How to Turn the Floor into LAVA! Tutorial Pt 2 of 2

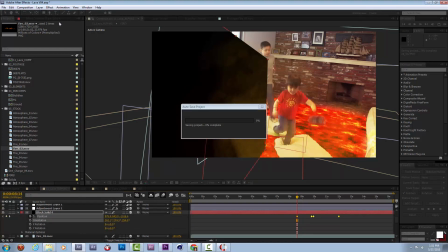That's cool. Now I can create a little mat.
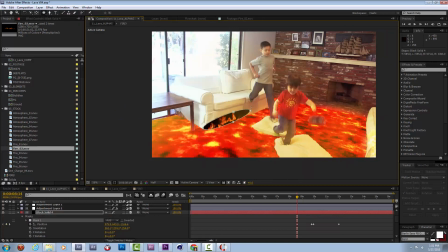See a little circle mat right here of black. Feather it out. And what this is going to become is I'm going to use this as an alpha mat for another copy of this foreground footage.
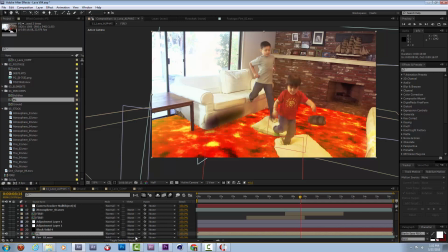Watch this. Use that as an alpha mat. So it's going to be revealing the couch in front there. I actually want it behind these. But now on this particular section of foreground, I can
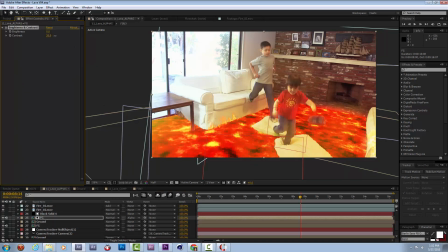add in a brightness and contrast effect that is slowly starting to darken this couch like it was getting burned by this flame, which is kind of cool. So we have a 3D solid tracking through space.
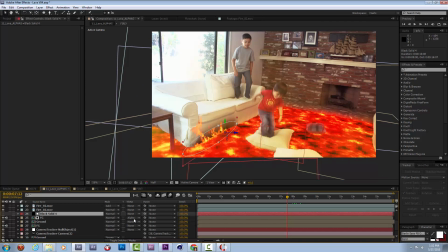It has a mask on it that is being used as a mask, an alpha reveal, for a section of foreground that I am turning the contrast way up on.
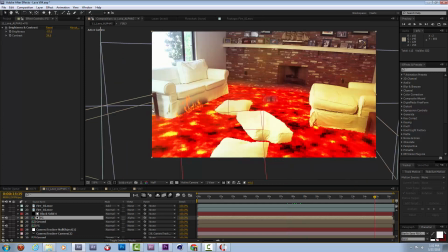So kind of cool. So by the end of this, it should look like the couch is kind of burned up, which is neat. Drag this thing out to look like it's burning the whole bottom of it here.
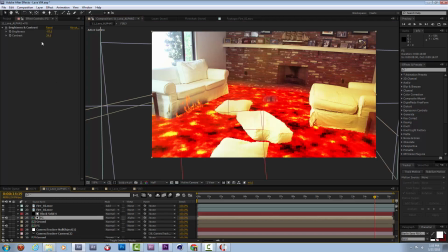And then I'm going to set some keyframes on the brightness and contrast there. I can reveal those just so you can see.
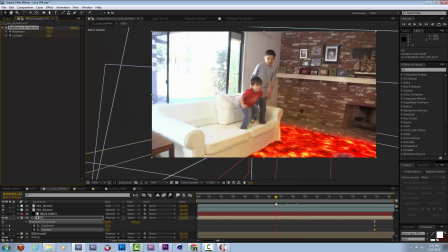And then as I scroll back toward the beginning, earlier I can have them not as burned.
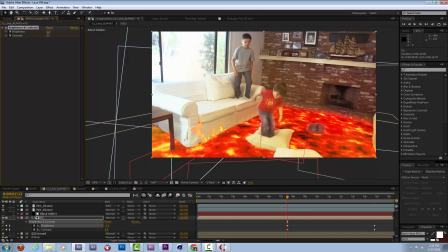I can have this all reset so it looks kind of normal. Maybe there's a little bit of darkening starting to happen at this point. And then just watch. As this flame kind of works on the couch,
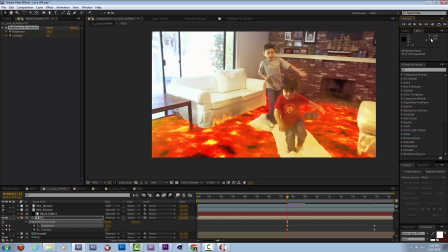you'll start to see that the couch looks like it's getting a little bit darker in some of those areas.
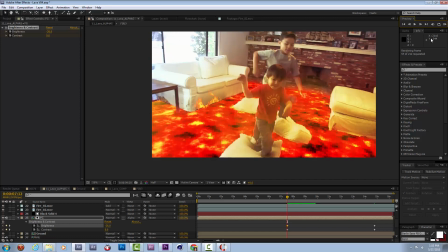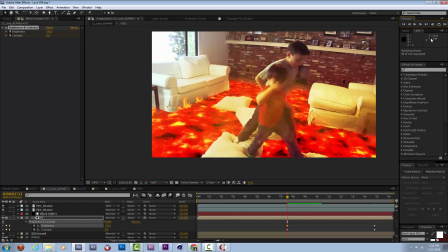A little bit like it's getting charred and burned up by that fire.
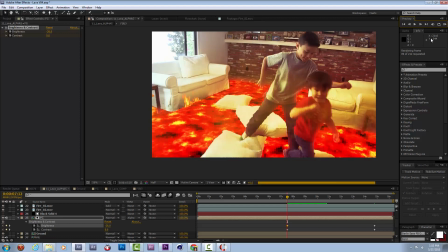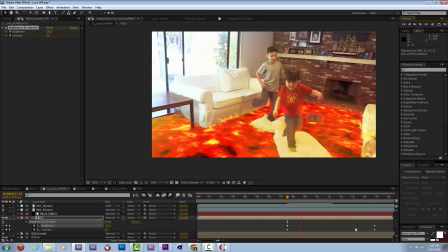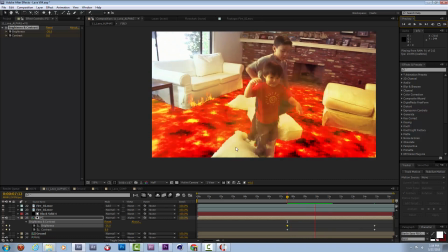I think that works nicely. The scale is a little bit off,
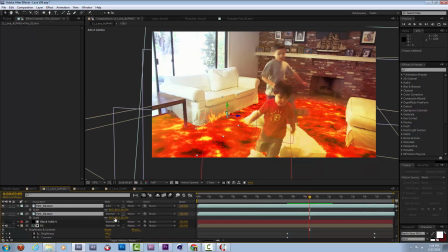but maybe we can fix that. Make this a little bit bigger. I think the speed won't look as slow-mo for the relative scale.
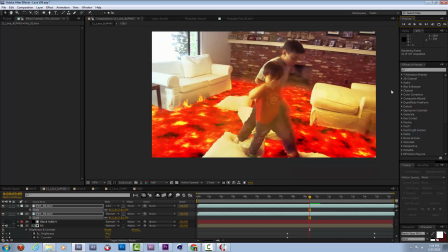Fire is a tricky thing to get right.
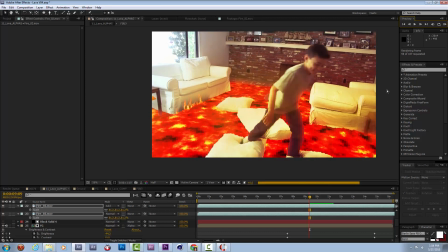Whenever you're bringing in these stock footage pieces of fire, you should really play with the scale and play with the playback speed to
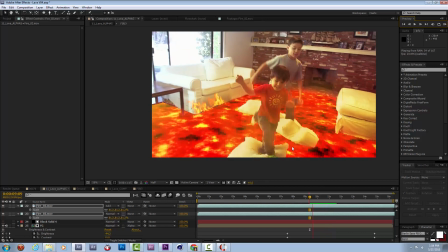try to make sure that you could plausibly imagine a fire flicking at whatever speed it is in your movie.
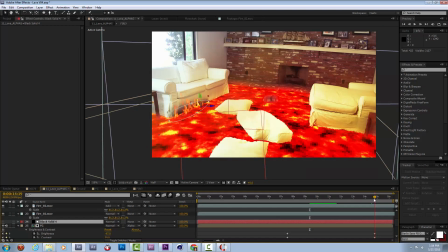It looks like, because these flames are coming up so high along this couch, I'm going to change the mask path to go from here to start to maybe wander up this couch a little bit.
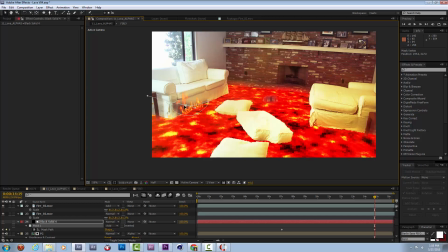Kind of like a scorch pattern.
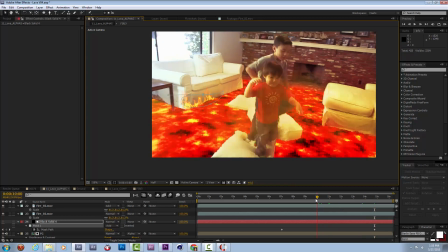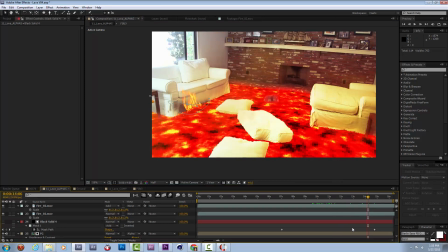I think that'll work. It's very loose and organic, so it doesn't matter a whole ton.
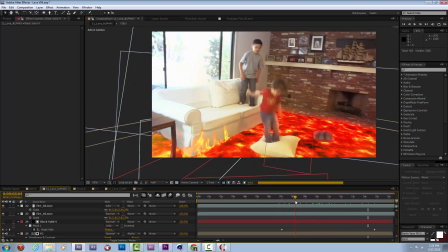The only last thing that we're missing from here are lava bursts or splashes.
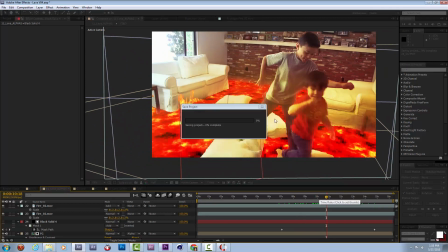Now I had them in my video, and so I should probably add one in to this second one as well.
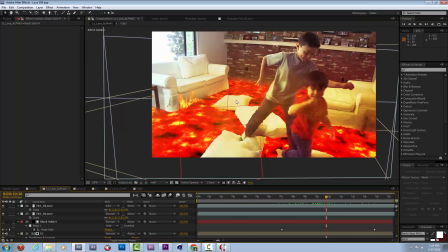Now, Action Essentials has some great splashes in it, water splashes.
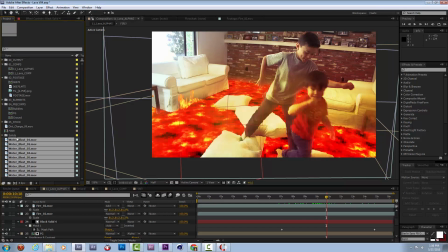So let's take a look at these. These are their Water Blast selection from Action Essentials.
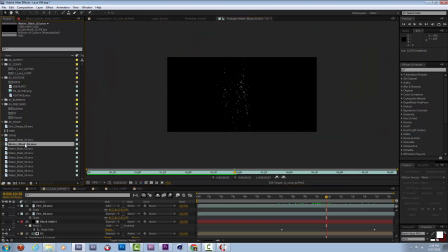So there's kind of cool shapes. I mean, in slow-mo, you really do get kind of this lava-like effect. I think I definitely used that one in the first video.
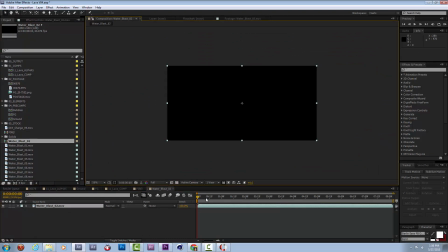I'm going to pre-compose this in a new, make it its own composition, that is.
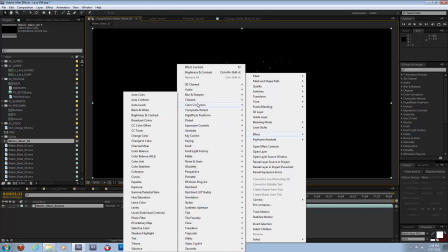I'm going to color correct it. Use toner.
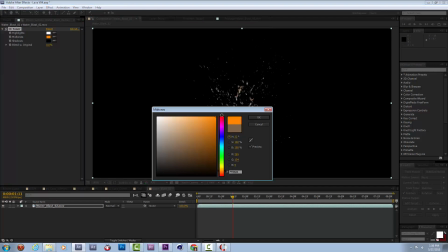Let's change it to
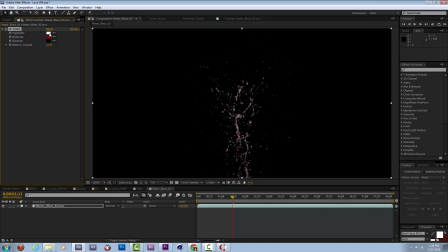reds and yellows.
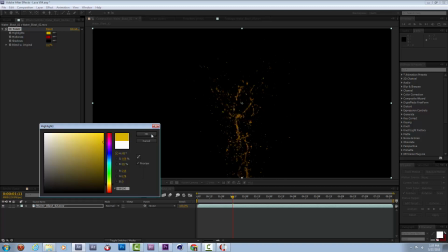Cool.
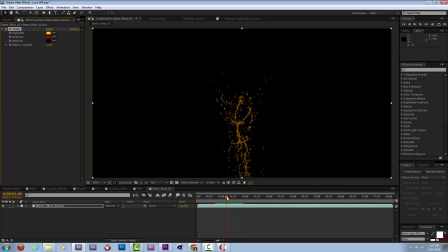So now that I've done that, I'm going to,
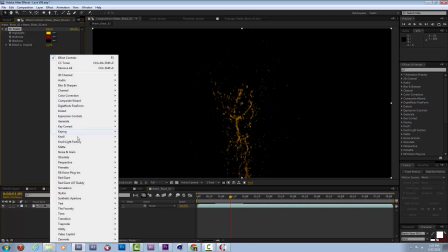lava is a little bit more stringy, and a lot of these fine particles wouldn't really happen, so I'm going to try applying a matte choker to it.
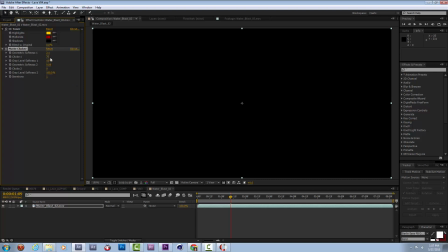I'm going to change the softness to a little bit lower. I'm going to turn the choke down. And what you end up with is, you'll see if I have this all the way back, you see all those fine points, but if I turn it back just a little bit, you get just these stringy, kind of gooey sections of it.
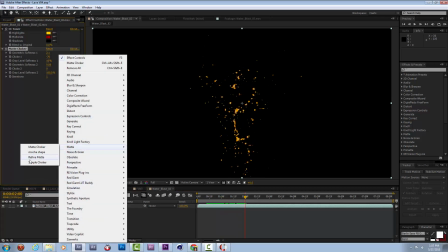There are these little sparkles, of course, but I might be able to take care of those with another couple of matte chokers.
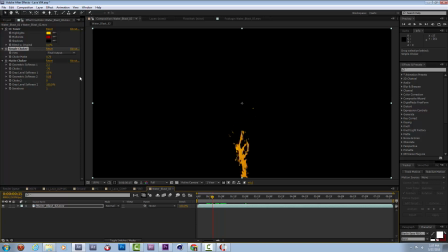I'll simple choke out the big ones. I'll turn up the softness on this a little bit. So now what I'm left with is there's a little bit of sparkly nature still,
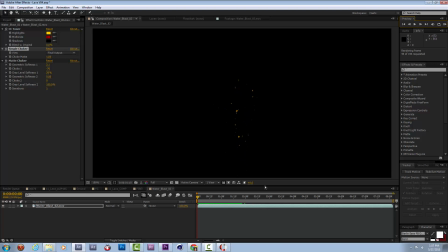but just a 1 pixel matte choker leaves you with this kind of nice little burst here. I'll do a little bit less. I like that part of it. Blub. It looks like as we get this high,
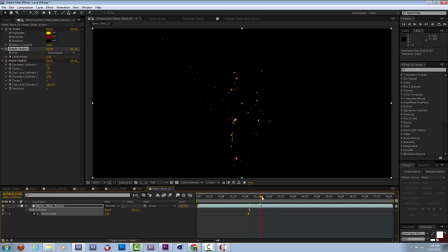I'm going to key my matte choker to turn up because I don't like this sparkly falling stuff. It doesn't feel very natural for lava. But this first burst looks good. And then right as it starts to turn from
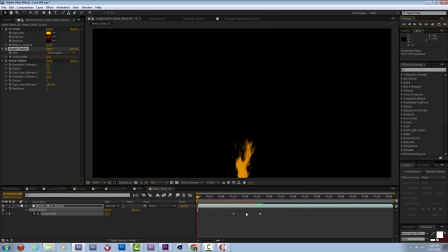liquidy to sparkly, I'll try to choke the matte down. Boom. Now it looks like that'll work well.
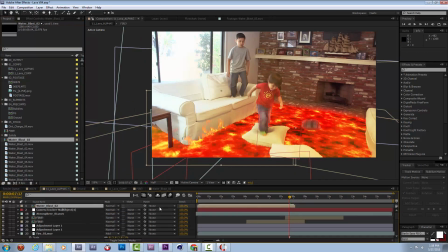Okay, so let's bring in that splash. Let's turn it 3D. Let's find where it splashes big. I'll rotate this around. I'll change its anchor point to be closer to the bottom.
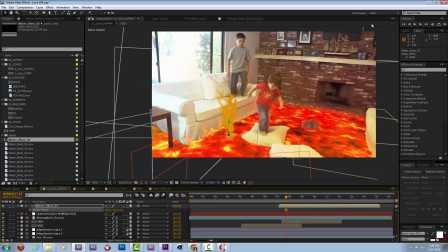Again, that's always nice because then if you want to scale something up, you can just grab the handles and it'll scale up right from the bottom. I remember this was playing in slow motion, so I'm going to time remap, make it play a little bit faster. I'm going to put this in the foreground here.
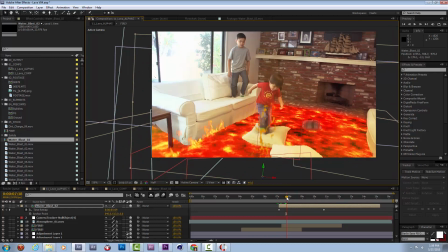I like doing whatever I can to make it so some of the stuff is layered up front.
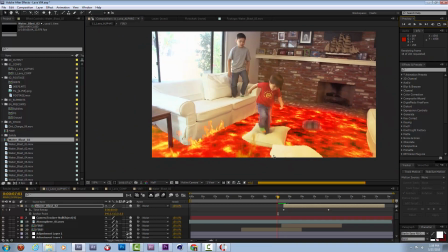That way you have elements comped behind the characters, elements comped in front of the characters and around them.
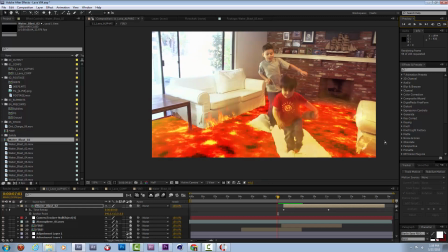And I think, honestly, as long as you're making a home video style special effect, one
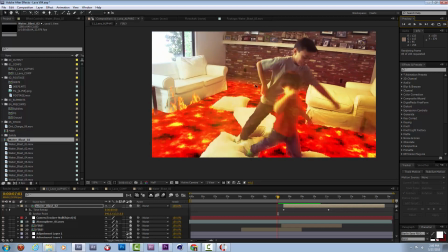of the reasons why I think a lot of them are successful is because of keying stuff behind characters.
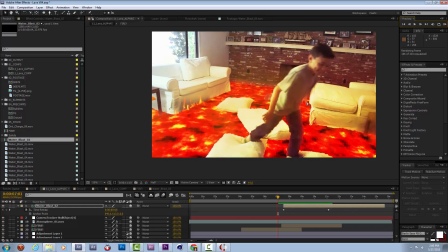That's harder to do for sure,
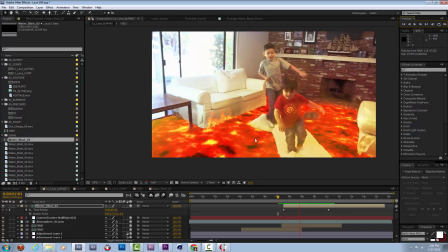but it does make the effects feel a little bit more married and really puts these guys in the space, which is cool. So there we go. Look at that dangerous lava floor. I really like the way this one's turning out.